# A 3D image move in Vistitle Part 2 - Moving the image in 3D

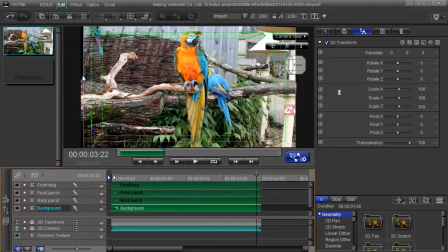And I've got a slight problem there in the background in that I've got a little black bar there.
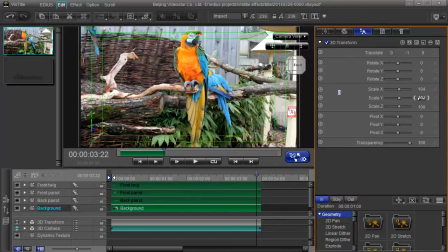So, and yeah, make that slightly bigger as well.
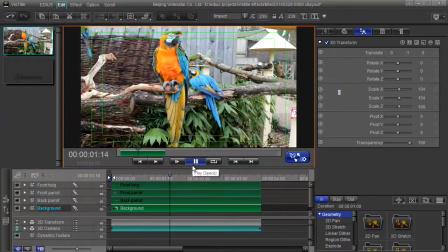If I play that, I've just added a nice little 3D move to it.
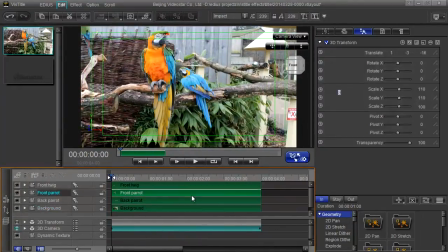Now I've been merrily clicking on things and playing on numbers here, but I haven't keyframed anything. I haven't clicked the stopwatch on anything. Anytime I change it, it just changes it all the way through.
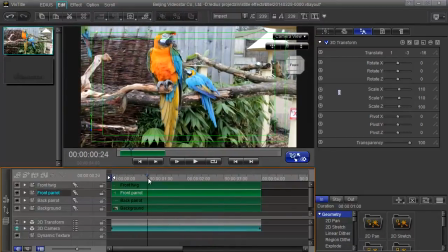Like this parrot here, I change the size of it, he's bigger all the way through. The only thing that I've keyframed is the 3D camera move.
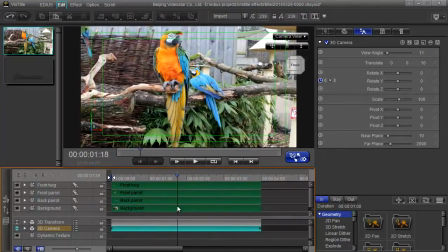And looking at that camera move, it is possible that I've just gone a little bit too far. I mean, I am dealing here with a flat image, and just if you go to the end there, if you twirl it around too much, you'll start to notice that it's basically a series of flat things.
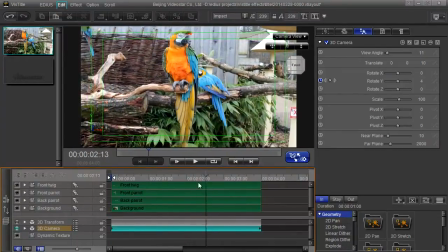You know, that beak isn't getting any more 3D just because I've moved it around a bit and cut it out.
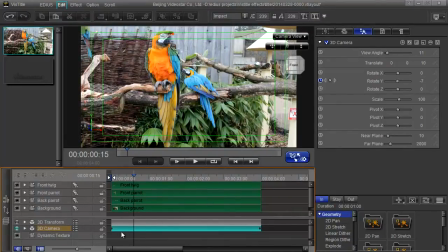It's still a flat image, so don't do too much of a camera move on it, otherwise you'll spoil the effect. So maybe what I really ought to do is not do so much of a 3D camera move.
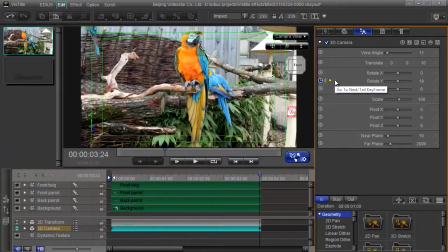So I'm going to select the camera, come up to here, click on this little button to make sure I get to the final keyframe, and then make the angle at the end there slightly less.
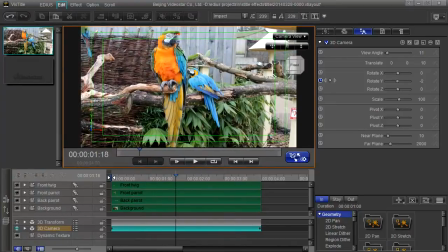And that's it. Yeah, now I've got a nice 3D move. Exit, save as animation, and now I've got a 3D move.